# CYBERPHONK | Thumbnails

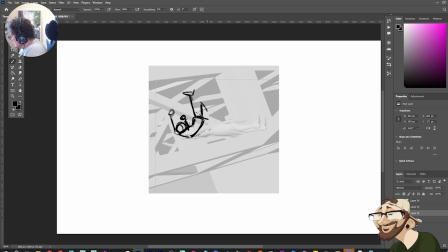[52:30]
Might need to scale it up a little bit in a minute, but the general idea. So it catches and we're going to kick and swing in.
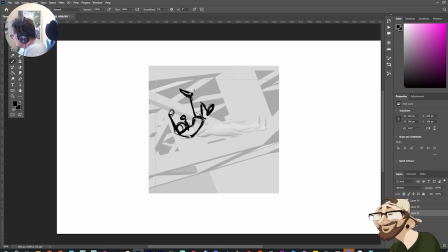And then like the other parts will probably drip behind or something.
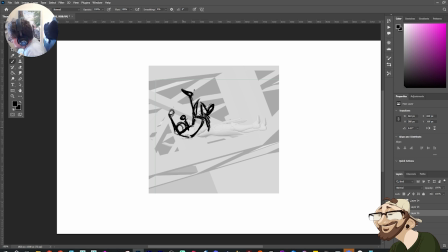[53:02]
Something like this. And the head's going to be looking down. Something like that. And then I'll just draw the railing in there, the context.
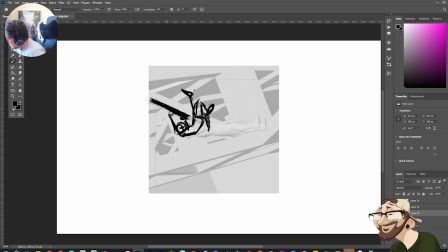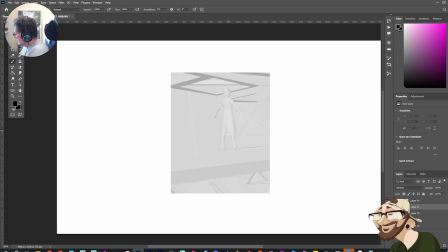[53:26]
Really casual. Like, we're pretty much just standing at this point. The arms will be slightly balanced out. Kind of like this. She's looking... I want her to be slightly looking down.
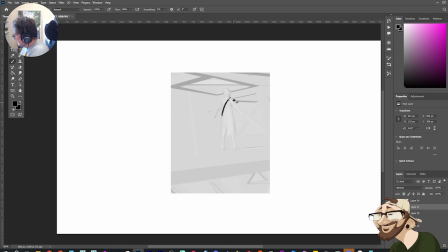[53:42]
So we need to hunch the spine. She's looking down here. Now, do I just have the hands completely... like the leg completely... together,
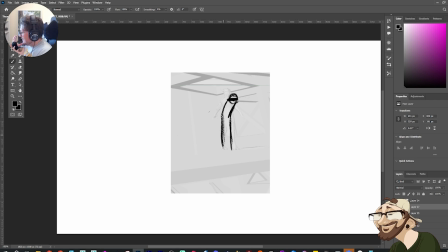[54:01]
or again, I just want it to feel very like calculated in the way that she moves, like she's done this 100 times. So I want it to feel super casual for her. So I don't want to push it too far.
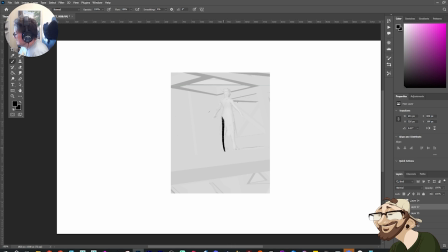[54:13]
Like I want her to be like very precise, where the legs are kind of like always together kind of thing. But you also need to balance at the same time, right? Like, I do want her to be quite straight.
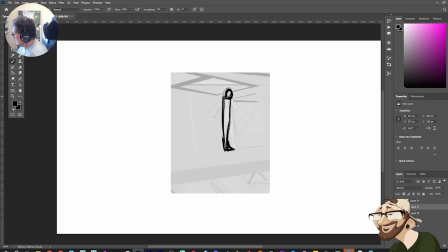[54:36]
She's going to be slightly looking down. Maybe something like this.
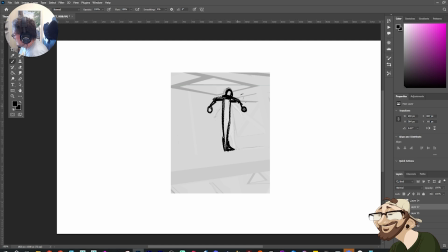[54:52]
Like, this one's deliberately going to be quite symmetrical. Because I want to show that she's, like I say, she's very calculated.
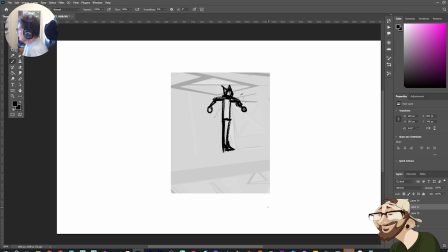[55:11]
something like this. Super simple. And then she's going to do this hop, drop, and then come down and catch. And then in here, we're going to be grabbing onto this railing.
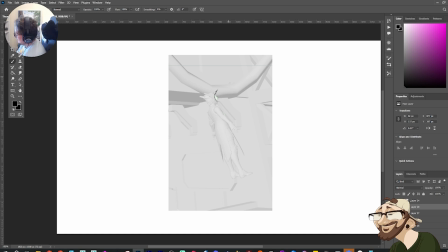[55:26]
I want to think how I want to grab. So the grab's going to be on the underside. Arm down here. Head's here.
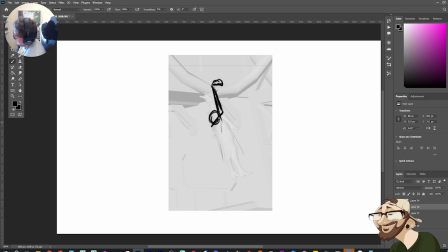Arm's just going to drag.
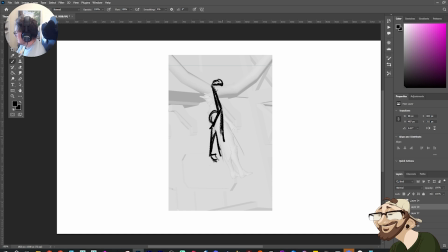There's going to be a little bit of tension there, so I want to have one leg maybe kick out. The other one's more dragged down.
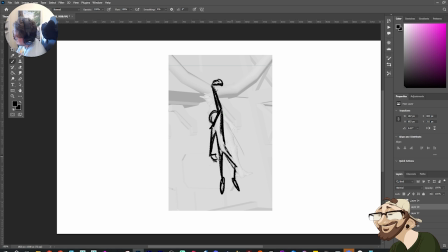[56:15]
Do I want to do something like that? Maybe a slight bend to the leg, just to bring out some asymmetry. Trying to get the arm connection right.
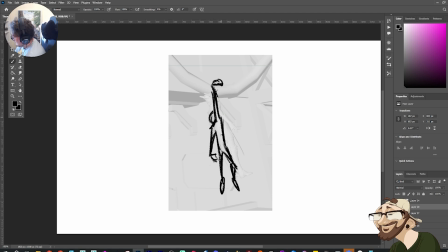You can get a little bit of twist to the body as well.